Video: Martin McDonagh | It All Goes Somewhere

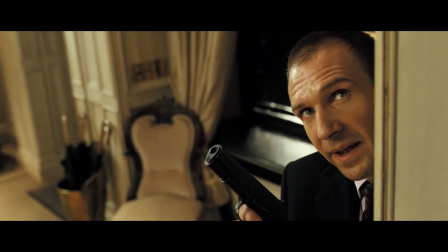251s What? Who says it? Oh, you say it. You guys are crazy.
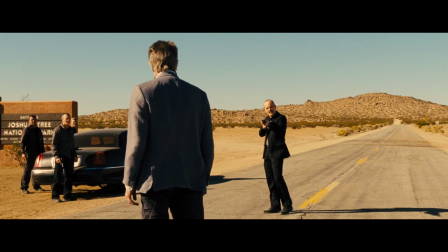256s Ready? Ready. Set. Set. One, two, three, go!
In that spirit, it seems like McDonough isn't afraid of the reaction to his films.
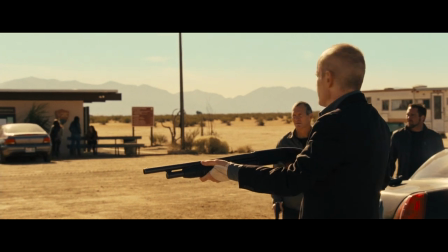265s I don't care.
Which speaks to one of his greatest strengths.
Doesn't make any sense.
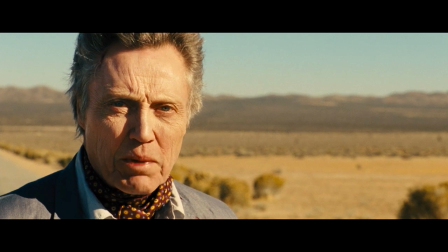270s
His willingness to subvert genre.
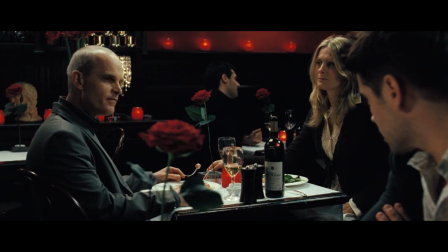272s
Instead of making a capital-A action film, he'll add in entire scenes of levity, which then surprise you with their violent twists.
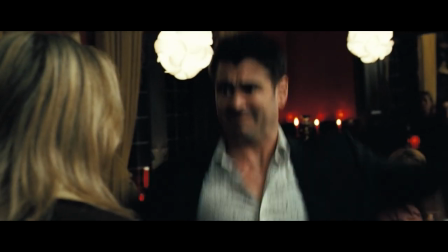281s
A scene like this on its own might be funny to some, but it becomes all the more effective when it's tied in with a callback to an earlier scene.
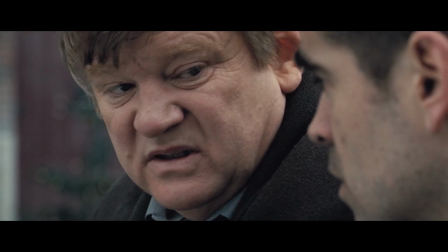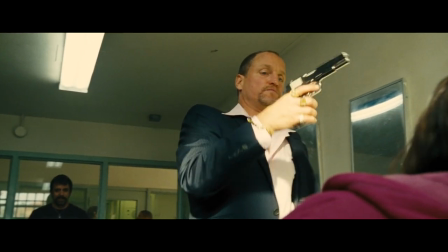296s
He's so reliable with these kinds of setups.
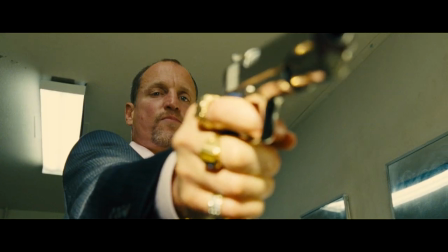299s
For another example, early in Seven Psychopaths, when they make a point that Woody Harrelson's gun doesn't always fire, you know it's going to come back around. Now, obviously Martin McDonough is not the only writer to do this, and in fact almost all good writers are loyal to this practice,
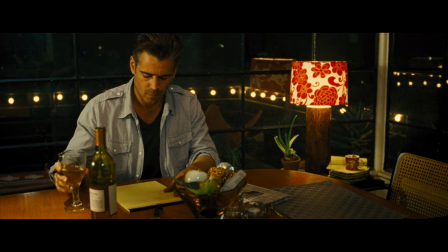316s
at least most of the time, but it's his consistency that I think is one of his greatest strengths. You can watch his films knowing that no moment of screen time is wasted.
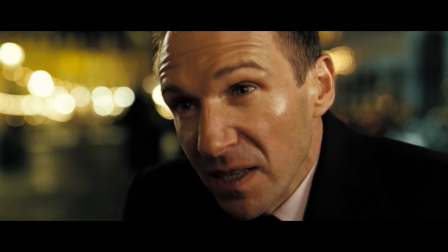324s
Even seemingly arbitrary character building conversation is almost always a setup for a later payoff or punchline.
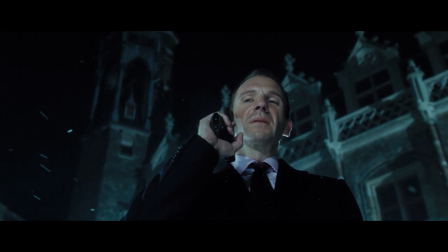331s You've got to stick to your principles.
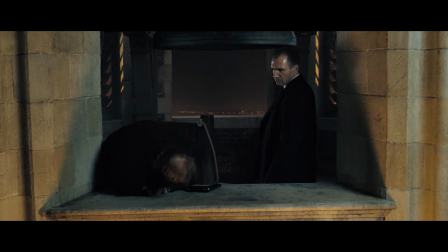332s
What McDonough is best at though is using this setup punchline technique to create an expectation and then meaningfully transcending it. For instance, in this scene you expect Brendan Gleeson's character Ken to climb the tower and shoot.
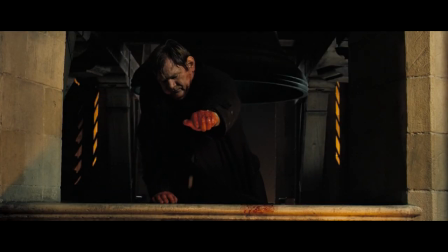347s
When instead, he... drops coins? And then... himself.
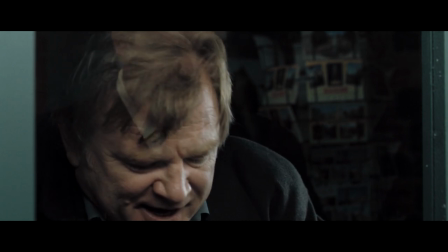355s
Which, by the way, even the coins were set up earlier.
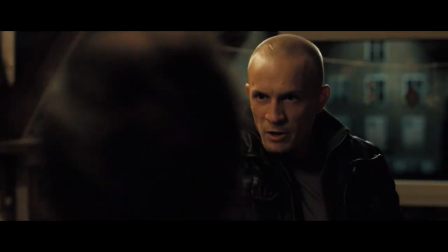360s
And here, where our protagonist finally gets the gun, only to find out it's loaded with blanks.
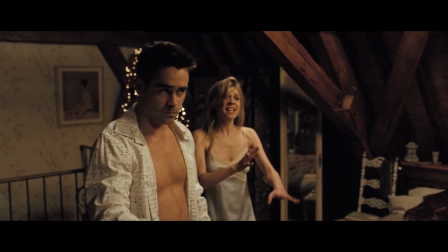366s
Our expectation is challenged. Now we figure the gun is useless without real bullets.
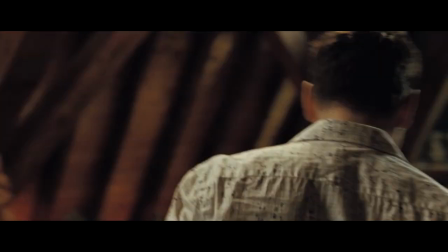372s
Until... our expectation is again turned on its head.
Of course you can't fuckin' see!
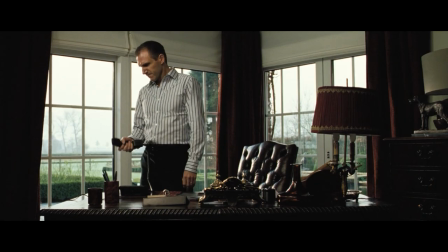378s I just shot a blank in your fuckin' eyes!
This is just proper entertaining storytelling. And we don't see very many filmmakers operating at this level time and time again.
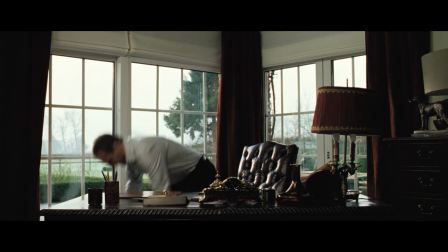386s
Maybe that's why McDonough has only made four features since 2008.
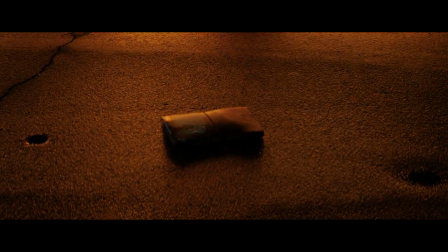390s
He takes his time and centers his aim so he can hit the bullseye consistently, which is perhaps the crucial element of his peerless filmography.
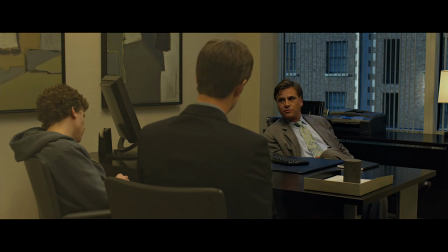397s
He, along with the imitable Aaron Sorkin, is one of the masters of noticeable dialogue. A dialogue that kind of captures the way we really speak through its oddness. I find it hard to explain, but I think if we wrote down verbatim everything that we say on a day-to-day basis, it would look crazy.
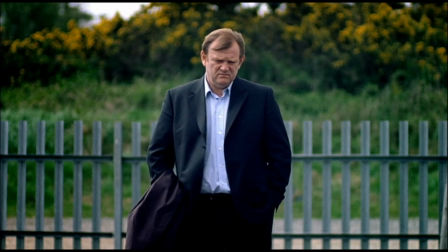419s
It would look like hieroglyphics. You're right. But dialogue alone is hardly enough to become a notable filmmaker.
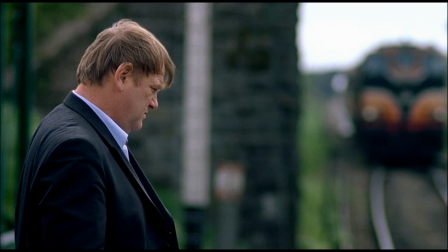425s
What's much more complicated is pacing and structuring, in which McDonough is a proven talent.
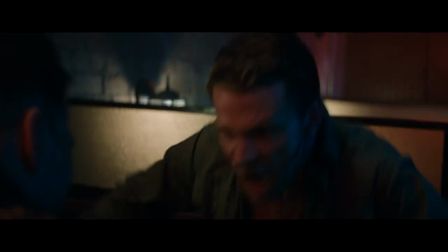431s
He's capable of moments that catch us by surprise, and entire sequences that keep your heart racing.
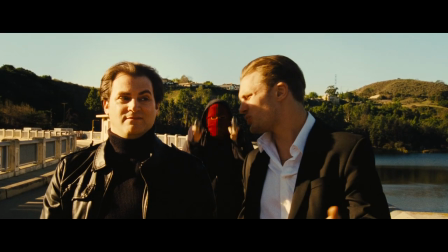438s
He knows how to start a film with a bang, or two,
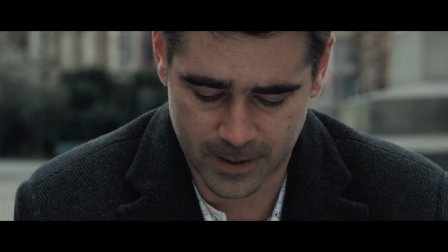442s
and how to create moments of deep emotional catharsis in unlikely places.
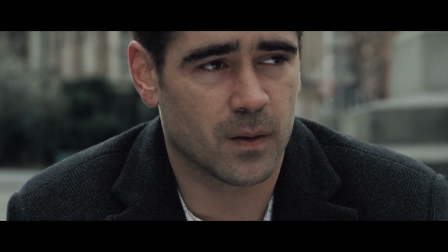448s Unless, maybe I go away.
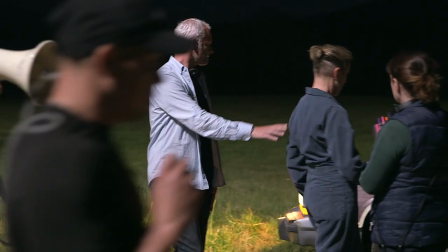454s
I'm struck by the cloak and dagger method in which McDonough effectively uses witty, captivating dialogue to reveal something meaningful about human experience.
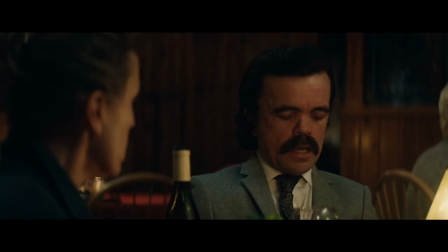462s
You find yourself laughing so hard that it can take repeat viewings to appreciate the poignancy. All of my writing kind of comes out that way as kind of darkly comic. And I guess it's the way I sort of see the world. You see the grimness and the darkness and the sadness, but you can't do anything about it if you let it get you down, so you've got to try and find not the humor in those things, but you've got to kind of deal with them with humor, I think. I think for me, that's what makes McDonough's work so powerful.
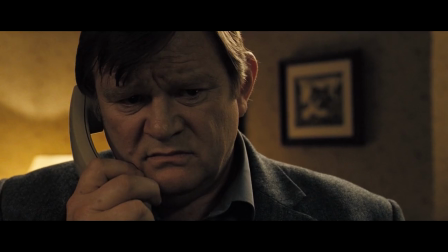495s
It's dramatic without being manipulative. It's funny without being a joke.